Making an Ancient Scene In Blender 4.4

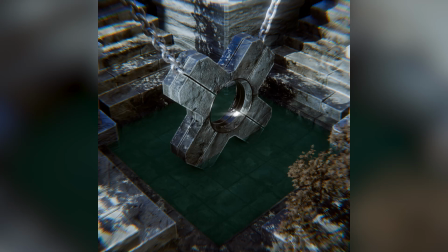What's up everyone, hope you're all doing well. Today I'm going to do a breakdown of how I made this ancient scene in Blender. I haven't really done this sort of thing before, so if you do like this, make sure to drop a like. So yeah, I hope you find it interesting and let's jump straight into it.
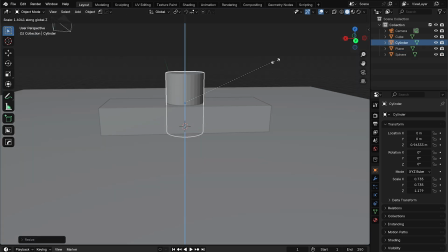So I started off by making this weird pillar sort of thing, just like modeling around a bit.
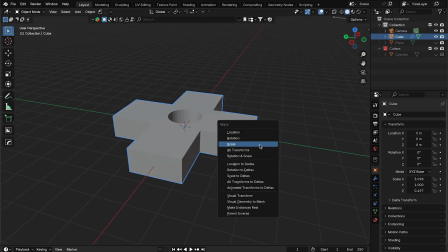I didn't exactly know what I wanted to make at the beginning, but I kind of knew the sort of shape I wanted it to be.
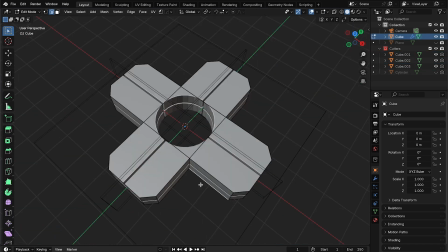I kind of wanted it to be like a cross, kind of like an X, and I was just using some booleans to add some cuts.
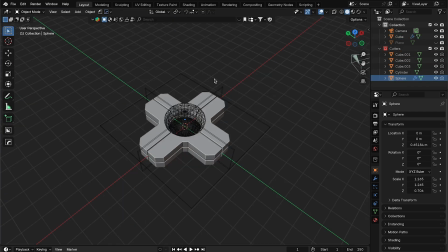And then I parented everything to a empty, so I could move all the booleans and the main object together at once.
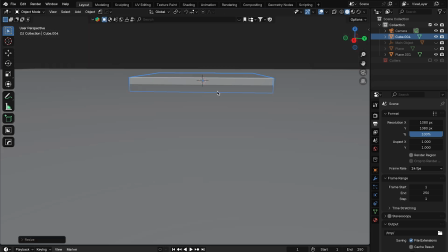And then I was setting up the camera, which I should have done at the start, but I didn't. And I actually don't recommend doing that, but for some reason I did.
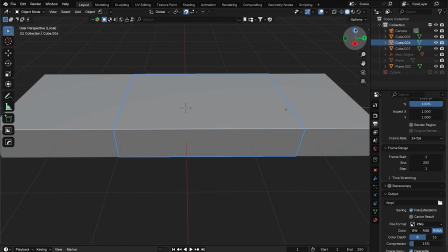And then I was just making these sort of steps. There is probably a faster way to do this than duplicating and scaling each one.
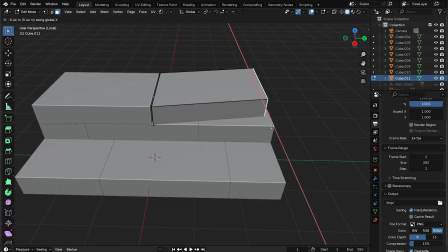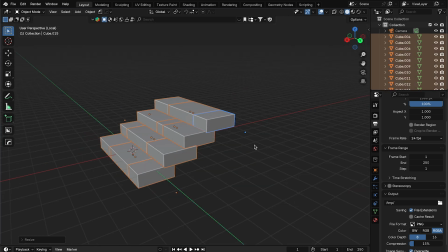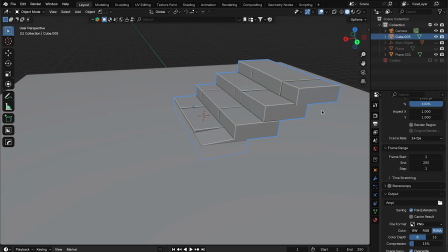And then I tilted them around a bit and made them look a bit more random. I added a bit of bevel and then I just duplicated it around.
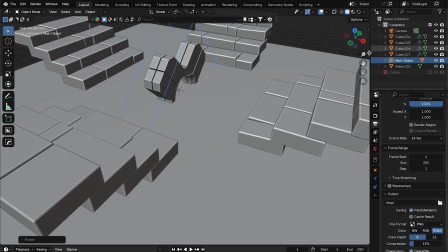Yeah, I was just positioning the main object around and just adjusting the camera a bit.
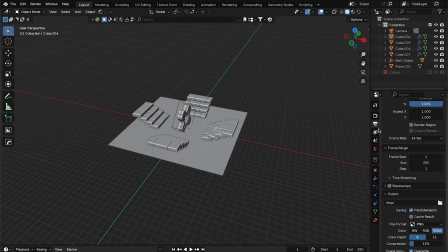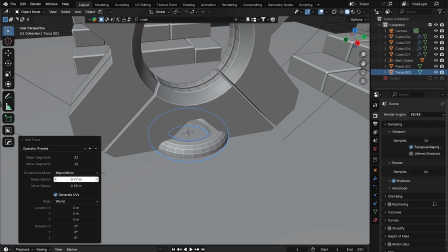And then I decided to make this chain by adding a torus and just extending it a bit.
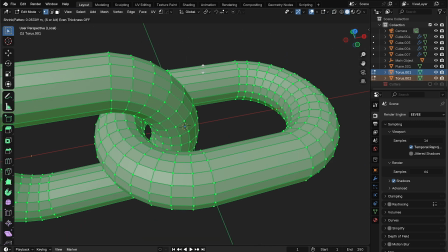It's pretty simple, you just duplicate it a bit and then add an array modifier.
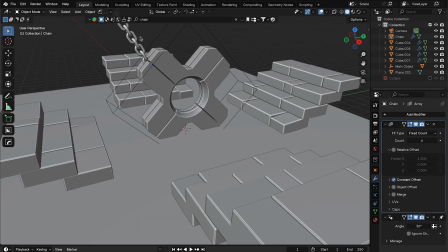And then I just put that in a position to make it look like it's holding the main object up.
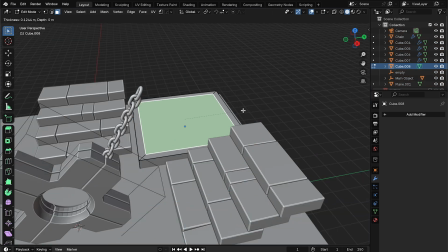And then I just randomly extruded a cube to make some sort of pillar.
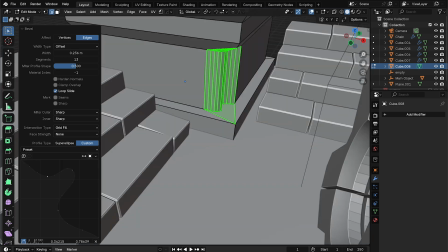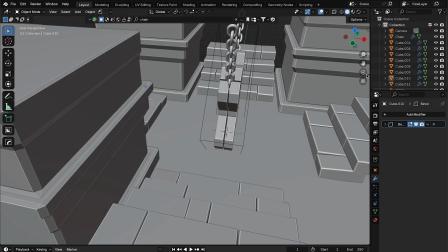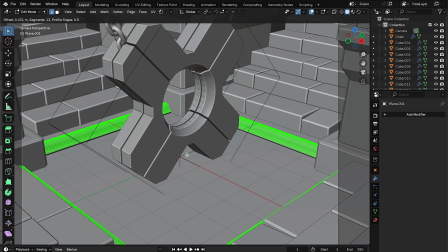I was just making this space in the floor where I could put some water later on.
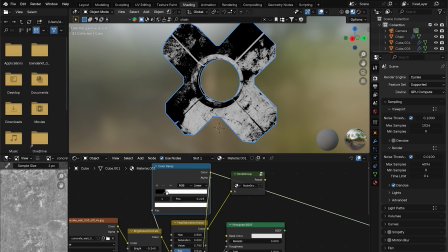Okay, so now I just jumped over to Material Preview and I got these textures from Polyhaven and then I made a Edgeware shader.
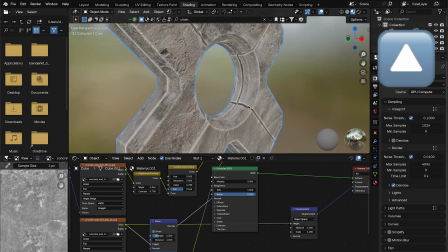I actually have an Edgeware tutorial, I'll link that up there. And I was just applying that same material to the stairs.
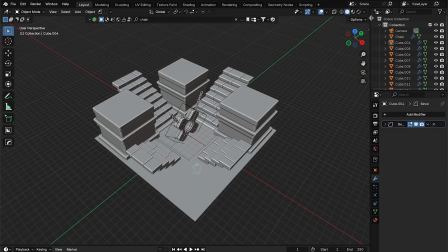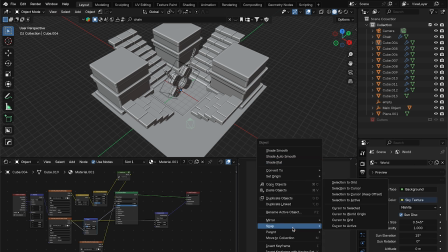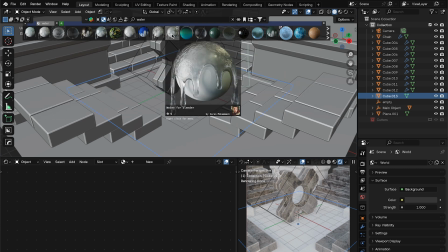I did try and find a water material from BlenderKit for this patch of water I had,
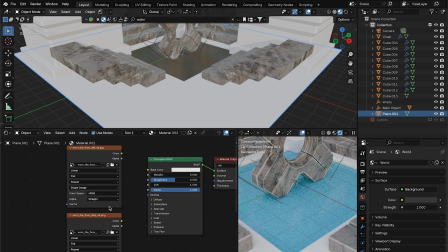but I couldn't find anything that I particularly liked, so I ended up making my own.
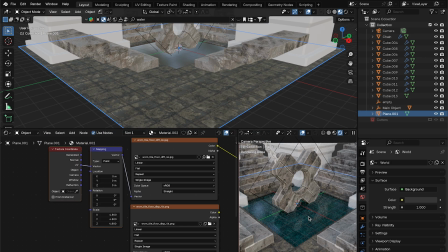And again, I used a Polyhaven material for the floor.
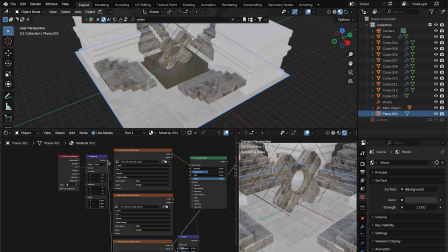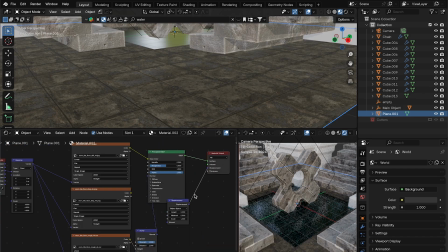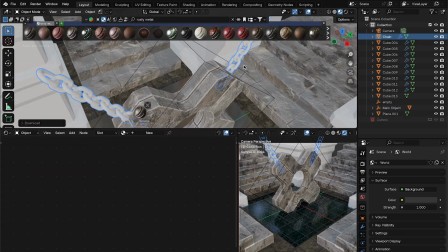I just used a rusty chain material from BlenderKit for the chains.
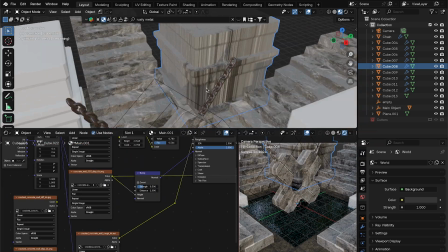And again, I used another Polyhaven material for these pillars in the background.
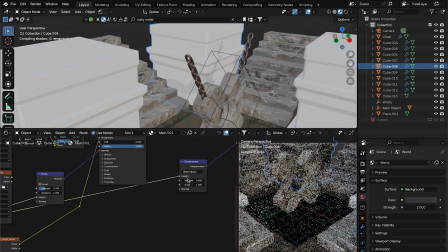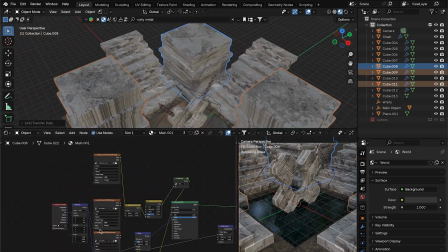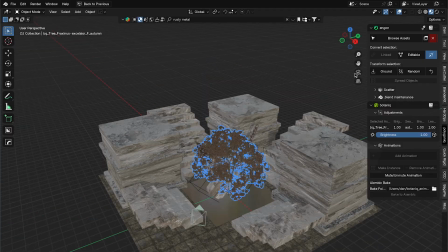And then I actually used Botanic to add a few trees around, just to make it a bit more natural.
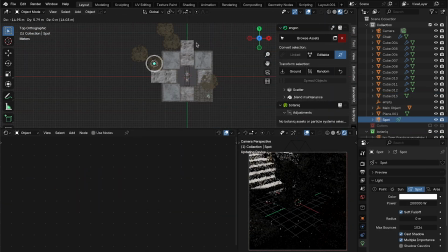Now I'm just adding some basic lighting.
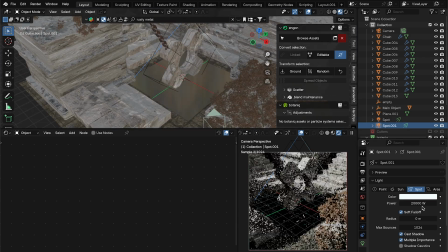I actually struggled to make some good lighting for this project, but in the end I found something that I decently liked.